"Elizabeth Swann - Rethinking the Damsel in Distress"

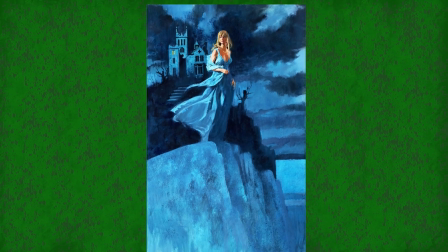985s
She is a maiden of wealth who is kidnapped in her nightgown by pirates who intend to use her for their own ends.
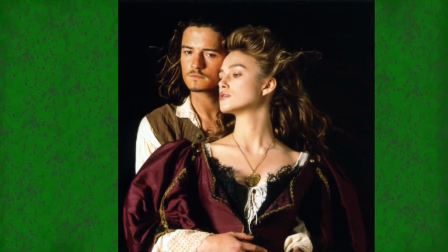992s
She is the love interest of Will, whose pirate past has come back to haunt him.
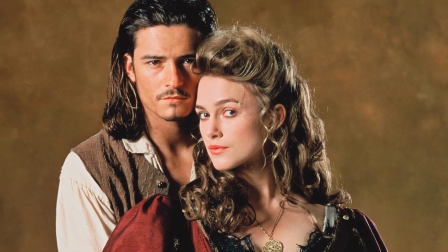996s
She is also in a love triangle with Will, a blacksmith from a lower class, and Norrington, an officer in the Navy.
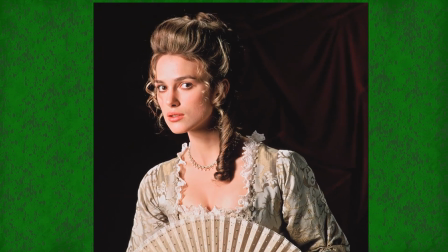1003s
All of these facts point to a very particular type of female character, and Elizabeth's costume choices make a point of rejecting that idea.
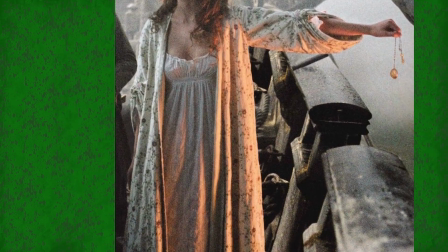1010s
Though she spends a lot of time in a nightgown or a shift, neither of these are flowy or see-through.
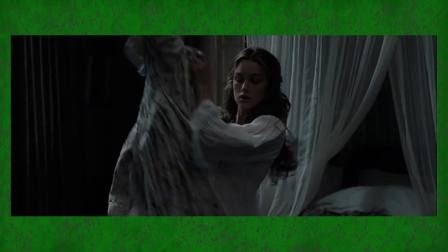1017s
She wears a dressing gown when anyone else is around, and it has a pattern on it instead of being more ingenue white.
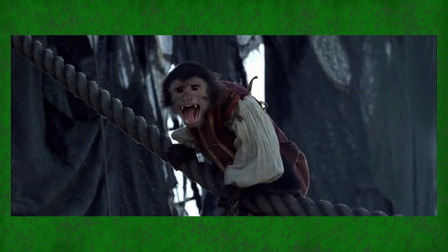1023s
The shift is a sturdy fabric whose silhouette is almost modern, suggesting an empowered woman instead of a damsel.
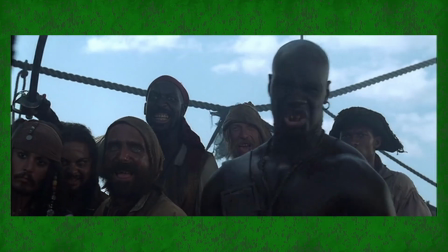1030s
Neither of these choices emphasize her vulnerability, and they very easily could have.
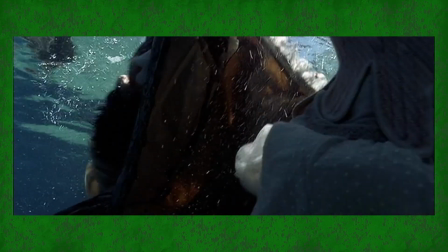1034s
Similarly, the corset she wears develops her character and kicks off the plot because of her reaction to it, rather than being lingerie for us to look at.
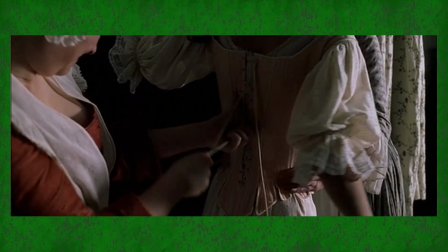1043s
Though corsets are a necessary structural garment for the kinds of dresses she wears,
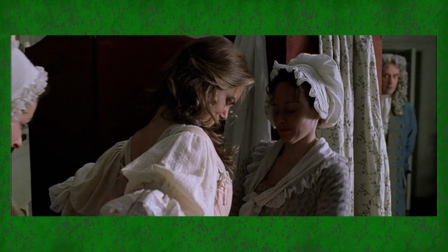1047s
and really should be something she would have been wearing most of her life, the presence of one here still goes against genre conventions.
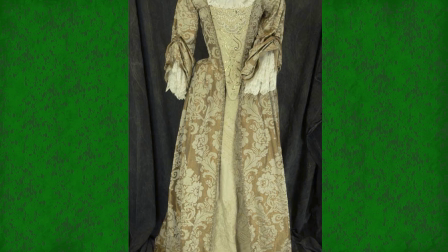1054s
Next, she wears two fancy gowns in the movie, both at the fort. The first one her father chose, and that is plain from seeing them.
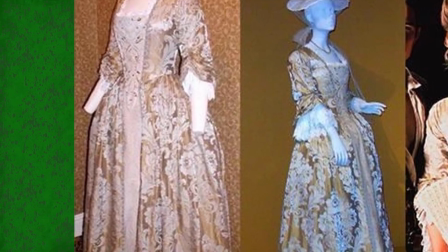1061s
It is more layered, fancier, more feminine, but also more modest. The second one may not have been her choice, but it does emphasize her character arc.
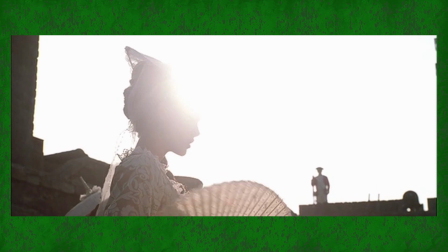1069s
In the first one, she was smothered and uncomfortable, wearing a dress her father chose to go be proposed to by a man her father chose.
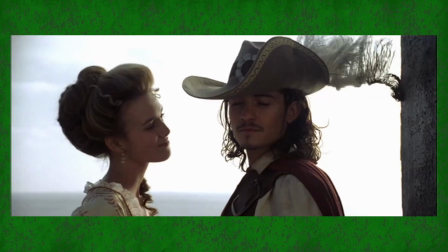1076s
At the end of the movie, in the same spot, she is wearing a more comfortable dress and telling her father what her choice is.
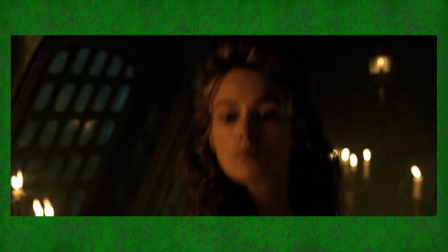1083s
It's a great parallel. Finally, and this is really important for this section, let's talk about the dress the pirates have her wear.
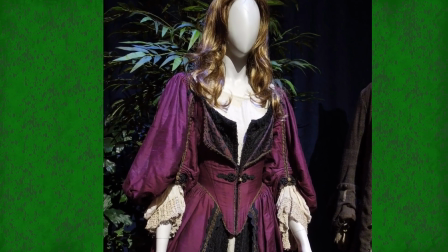1090s
Unlike anything else she wears in this movie, it is a dark color, and specifically it is red and black.
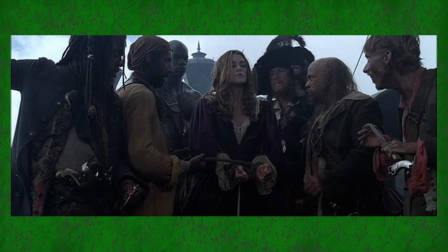1096s
Evil colors. The dress is fancy, but one she can put on and take off without help, unlike what she wears willingly.
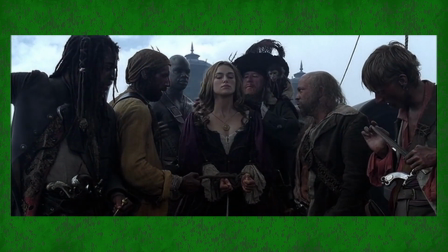1103s
Let's just dance past the implications because this is a kids' movie. There are 2 points I want to make about this dress.
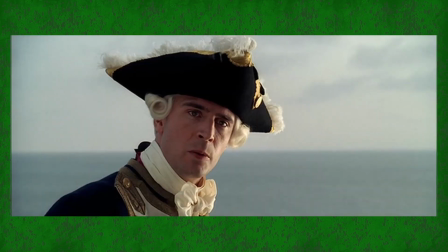1109s
First, this movie is about Elizabeth growing up into a fine woman, and this dress emphasizes her budding sexuality.
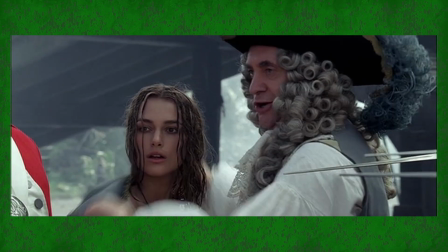1116s
She is viewed as more of a child in her life on Port Royal before this adventure,
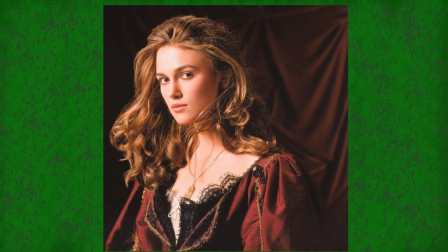1120s
and being made aware of her capabilities as a woman, of her potentially useful feminine wiles, is an important part of her arc.
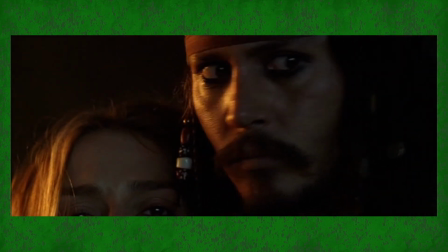1126s
It's how she tricks Jack on the island when they're marooned, and arguably how she gets the Royal Navy to go save Will.
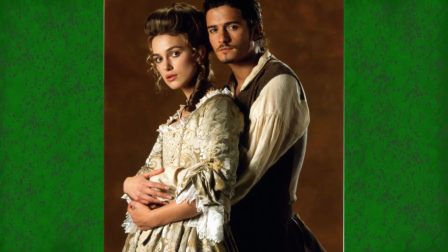1133s
This is important because a woman having sexual agency in a film, especially a mainstream one, is fairly rare.
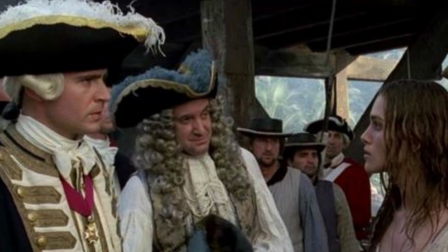1139s
What I mean by that is this. Though she is technically in a love triangle, do you ever really think of it that way?
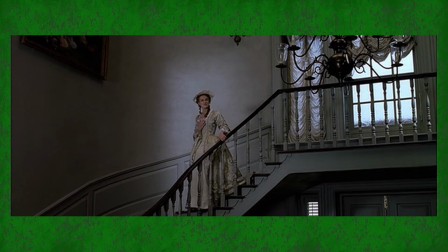1146s
No, because her preferences are clear from the beginning,
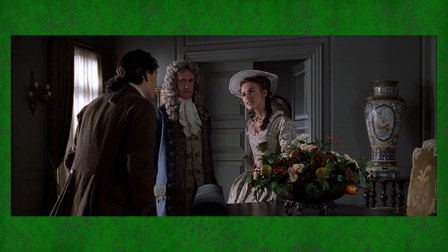1149s
from the way she talks to Will versus how she talks to Norrington, and the movie makes it clear that her preferences are going to matter.
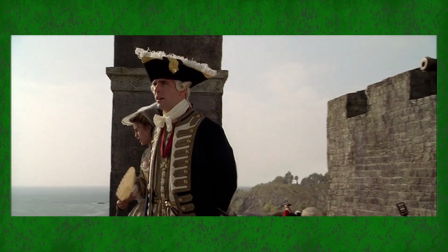1156s
Now, we know Will better than Norrington, of course, so we are rooting for him to get the girl, but we meet Elizabeth first,
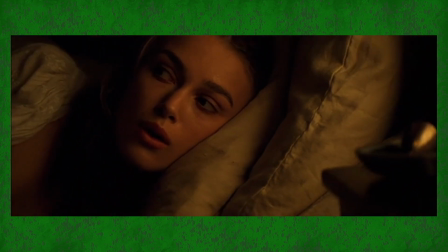1162s
and we get to know her better, so the fact that they are technically in a love triangle is not at all part of the dramatic storyline,
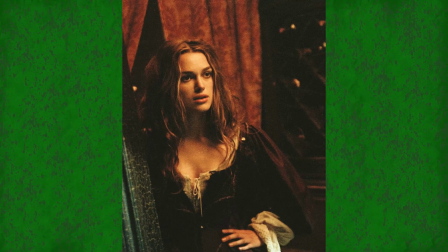1168s
because we know Elizabeth is going to get what she wants. Let's move on to the second thing about that dress. The red dress is exactly why I have this segment,
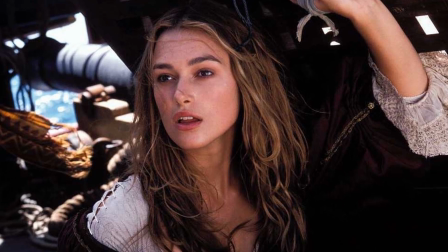1177s
because this is a perfect example of what filmmakers should do instead of what they usually do. This is the outfit that a young woman is put in when she is alone, kidnapped on a ship full of pirates.
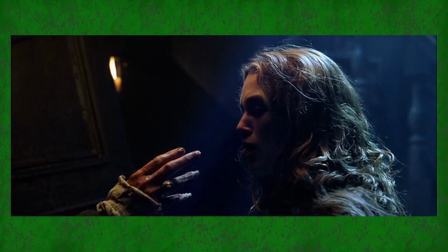1189s
I should not need to spell out for you what the implications of that are. And while we as the audience are worried about her because of the fact that they are ghost pirates,
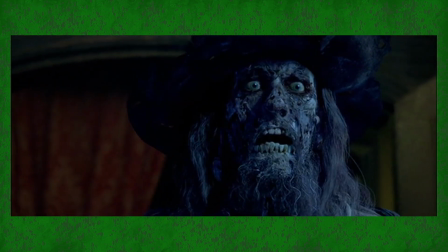1197s
we are at least aware of other, more ordinary but no less horrifying, dangers to her in this situation.
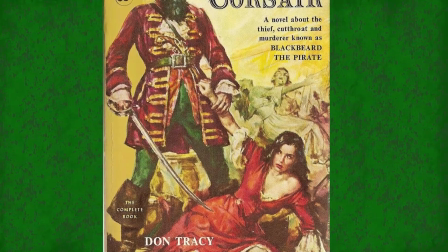1203s
But the dress she is wearing does not add to that fear, and it easily could have.
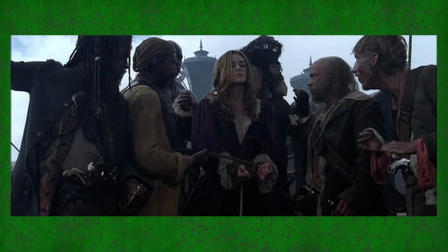1207s
What I'm saying is, this dress is certainly objectifying for her in-universe.
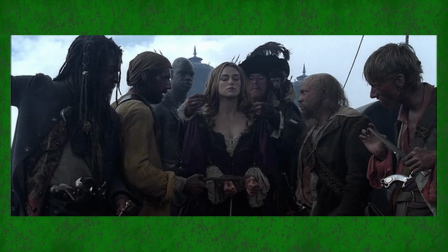1213s
The pirates are leering at her, they're making suggestive noises when she's wearing it.
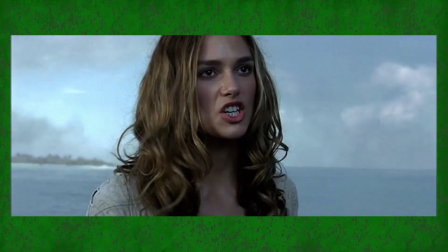1218s
Barbossa talks about it still being warm when she takes it off. But the filmmakers did not choose to include the audience in that objectification of her.
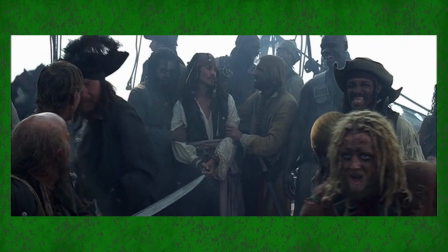1227s
We do not have camera angles that linger or a costume that shows a lot of skin.